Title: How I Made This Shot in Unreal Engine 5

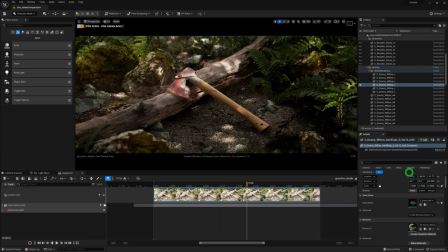7:58 From there, it is a process of experimentation, moving the sunlight around, trying to find an angle that looks nice, and adjusting the tree shadow casters accordingly. It's definitely a bit of trial and error here. Now this next part is kind of all part of the magic sauce. So far, you might think I'm really oversimplifying things, but this whole process is the easy part. Find reference, go outside, pay attention to detail. Notice the little things. Notice how the grass grows between rocks.
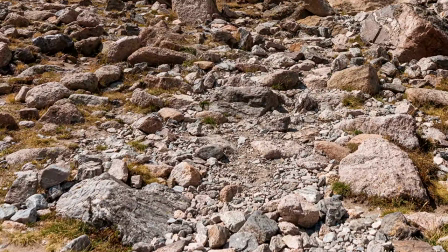8:30 Notice the difference in the frequency of detail, small high frequency details and larger lower frequency details.
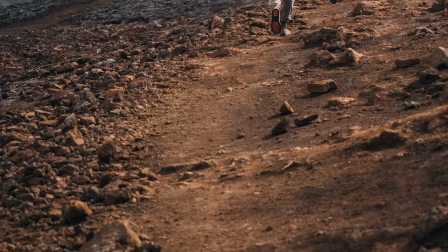8:38 Make sure your rocks are not all the same scale. You want variation, but variation in a way that makes sense.
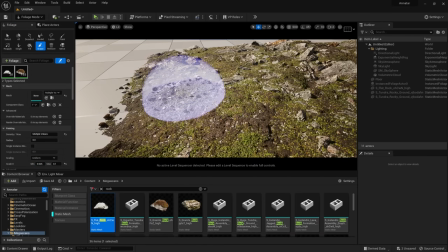8:47 I see students of mine painting rocks everywhere with the foliage tool.
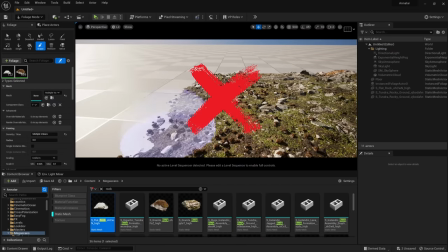8:50 They go nuts with scale variation, but it's never going to look good this way because the randomness is too even, too consistent.
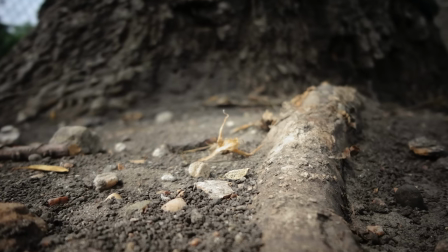8:59 Again, look at reference and notice patterns and how pebbles and sand and mud blend together. It's really going to open your eyes as to how things look and feel natural. Reference is key. Do not try to make things from memory. Your brain will lie to you and your art will suffer as a result.
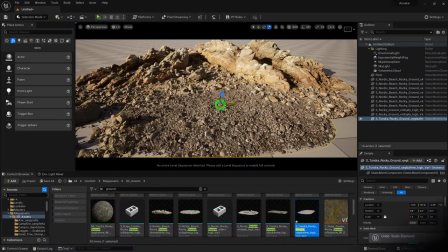9:19 Let me explain to you why I'm talking about this. Take this large, rocky, pebbly Megascans model, for example.
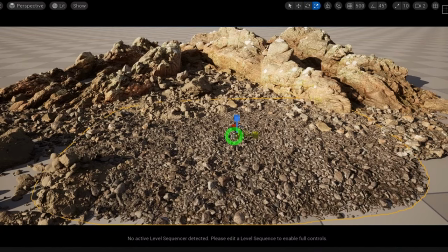9:25 You don't need to use this at a one-to-one scale. A little trick or a hack or call it whatever you want that I like to use all the time is to take this bad boy and scale it way down and duplicate
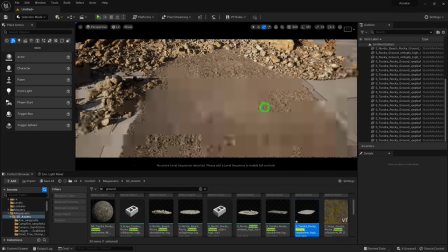9:36 it across the ground like this then rotate it to break up the repeating tiling patterns and boom we have a sand
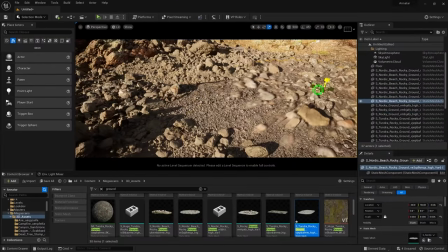9:44 like ground no landscape mesh no complex blending material no displacement thanks
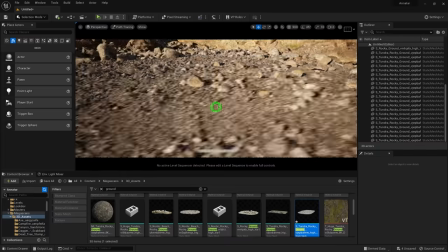9:49 to the path tracer you just know it's going to look good that
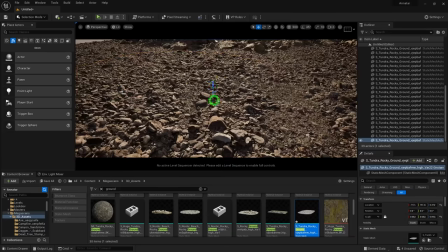9:53 is the kind of detail that is much trickier to nail down with lumen and nanite
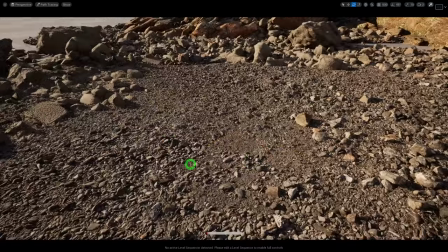9:58 because nanite doesn't really render polygons that are smaller than a pixel and you
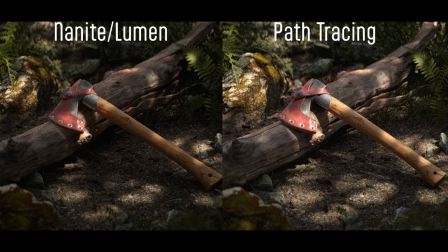10:03 miss out on that sub pixel detail that is why i often opt for path tracing take this comparison of the exact same scene one rendered
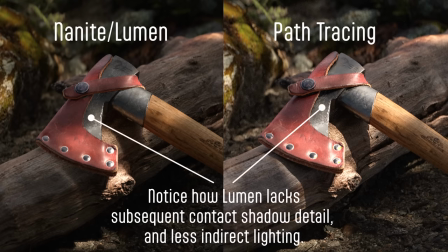10:10 with the path tracer and another with lumen and nanite the difference in shadow and global illumination detail is day and night
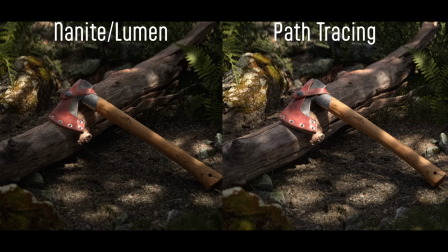10:19 no pun intended hey so future will here i just want to take a moment to say that i am not hating on lumen here this comparison is a testament to
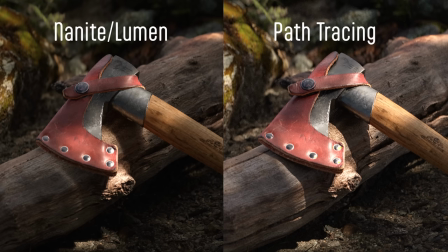10:28 how good lumen has become but as we can see path tracing is king when it comes to max quality lastly it's all about
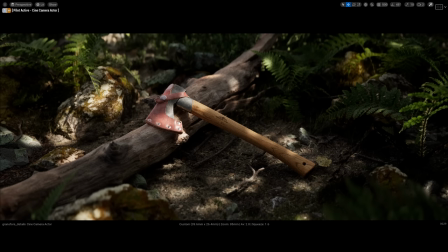10:37 the attention to detail the final touches adding leaves and twigs and very small details that make
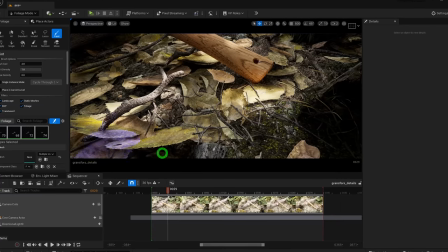10:43 a complete world of difference when it comes that last little five percent this is the part that people often overlook, or just don't push hard enough, or just don't have the eye to notice these things. Here's a quick before and after.
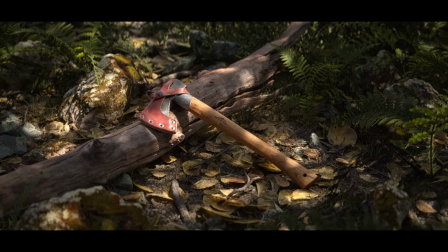10:58 It's a subtle change, but it really ties the whole piece together. You can also use the details to hide imperfections. It's kind of a win-win. With that done, before rendering, I decided to have a little bit of fun, just to try some different times of day.
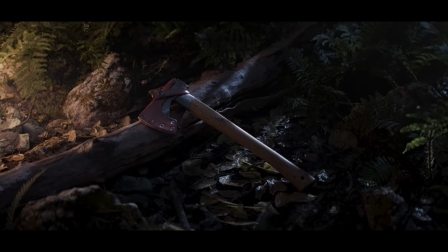11:12 I went for an overcast feel and a nighttime shot. Really, this is purely creative work, having fun with the various lighting tools in Unreal. I recommend watching my dedicated lighting tutorial right here to learn the basics as there are a hundred ways to light a shot and all of them are valid. You just need to know what you're going for and the tools available to you. For the overcast day, I simply use a skylight with an HDRI found on HDRI Haven.
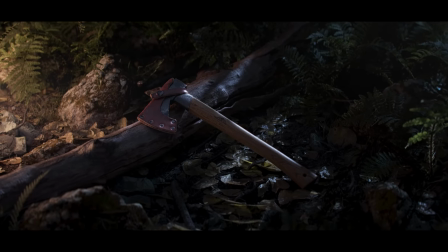11:38 And for the nighttime shot, it's really just the bluish directional light and I added a point light to simulate campfire. With our shots done now, we move on to the rendering and color grading phase, so I'm going to be rendering these out at max quality using the MovieRenderQueue.
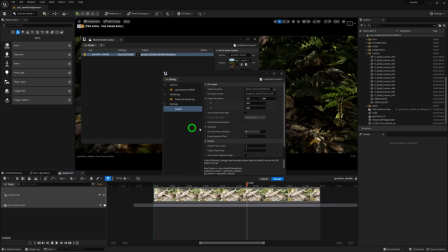11:53 Here we can determine the resolution we want, the console variables we want, and the anti-aliasing or sampling settings.